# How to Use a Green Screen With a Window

Hello internet and filmmakers of the world. Today I'm going to show you how you can put anything you want outside of a window using a green screen. A lot of times when you're shooting indoors and you have a window in the frame like you see here, it gets completely blown out white and it just looks so amateur. So there are a couple ways around this. You can use ND filters and completely ND the window to bring down the exposure. Another way is to bring up the lighting in the interior to match the lighting outside and this will also allow you to get a nice exposure to the window. Both of these techniques will work really well if you want to see what's actually outside the window where you're shooting but let's say you don't want to see what's outside that window that's where the green screen comes in. Now I'm going to show you how to get this all set up and it's actually pretty simple to do.
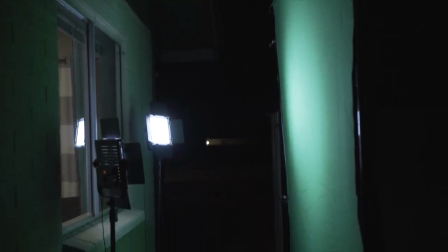(0:52)
Now for my setup I'm using a large green cloth backdrop on stand but you could also use one of those pop-up five in one reflectors that often have a green side on them as well and they're just a lot easier to set up and take down and they have a lot less wrinkles in them too so that's a good alternative if it's big enough to cover the window if you are using one of the cloth backdrops make sure to use a lot of clamps to stretch it tight so there are no wrinkles in it if there are wrinkles it can really mess with your key when you get into editing also a big part of using green screens is evenly lighting them. If it's way too bright and spotty in one spot and shadowy in another, you're not going to get a good key out of it when you go to edit this later in post. Once you have your green screen all set up outside and it's evenly lit, it's time to move indoors and get the lighting all set up there. You want to match the interior lighting with the exterior lighting that you're going to add later in post. So if you're going to choose a really sunny and bright scene, the room that you're going to light should also be really sunny and bright. Or maybe you're going for something that's like more moody and dark, or maybe it's even a nighttime scene.
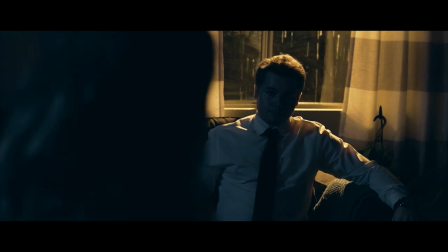(2:02)
You want to light for that on the interior as well.
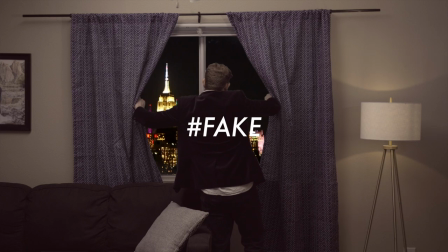(2:04)
Because if the lighting in the two scenes don't match, the green screen is just really going to be obvious and it's not going to sell later when people are watching it. Another tip is that when you're setting up the lights inside, make sure that none of them are showing up and reflecting in the glass.
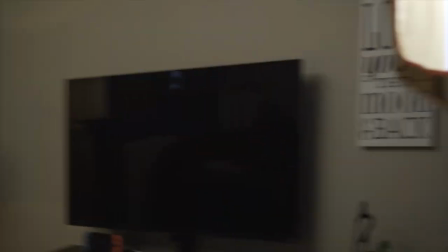(2:19)
Because if they are, it's going to completely kill the effect and make it nearly impossible to get a good chroma key when you get to the editing bay.
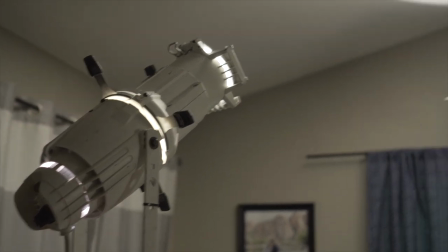(2:26)
Once you have your interior scene all lit properly and the green screen is ready to go outside, it's time to finally shoot your scene.
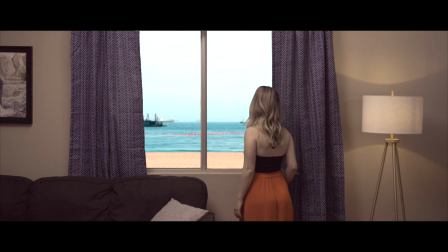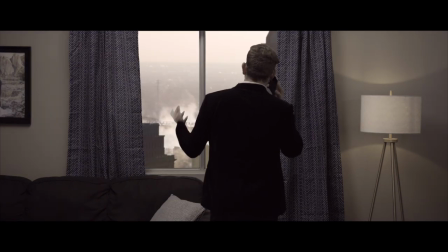Once you've finished shooting your scene, the rest of the magic happens in post. So let's head over to my editing bay right now and I'll show you how to get this done in Final Cut Pro 10.
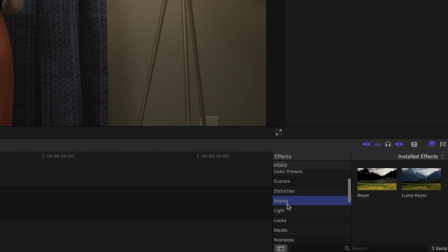(2:57)
Let's start by dropping the clip onto the timeline and then head over to the effects browser, find the keyer and go ahead and drop it onto the clip.
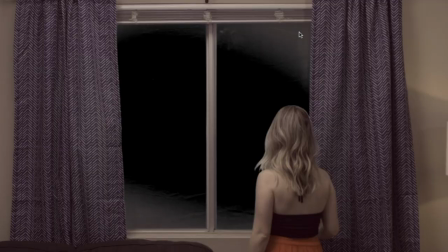(3:06)
Now you can see some of the areas did not key out super well so we're going to go over to the video inspector in the top right
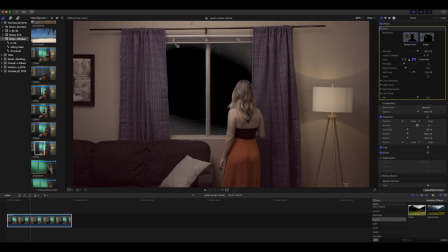(3:15)
and then click on sample color and then we're going to go ahead and select the area that should all be considered green screen.
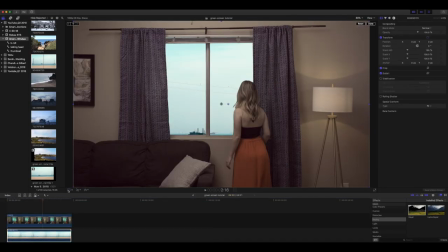(3:24)
Next let's go ahead and drop the clip that we want to be in the window underneath the other footage and then
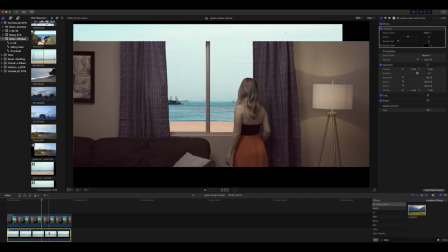(3:31)
I'm going to add the letterbox to both of the clips because it just looks a little more cinematic but you don't have to do this part.
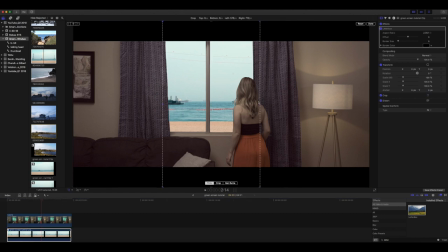(3:39)
Next I'm going to crop in the background video so that no lines or anything show up on the above clip at all. Then we're going to go back to the effects browser and drag the Gaussian blur onto the background video and I'm going to
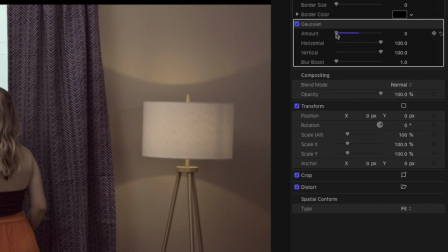(3:53)
turn it down to about three so that that it makes that image look just a little more blurry so it's more in the background and not so sharp.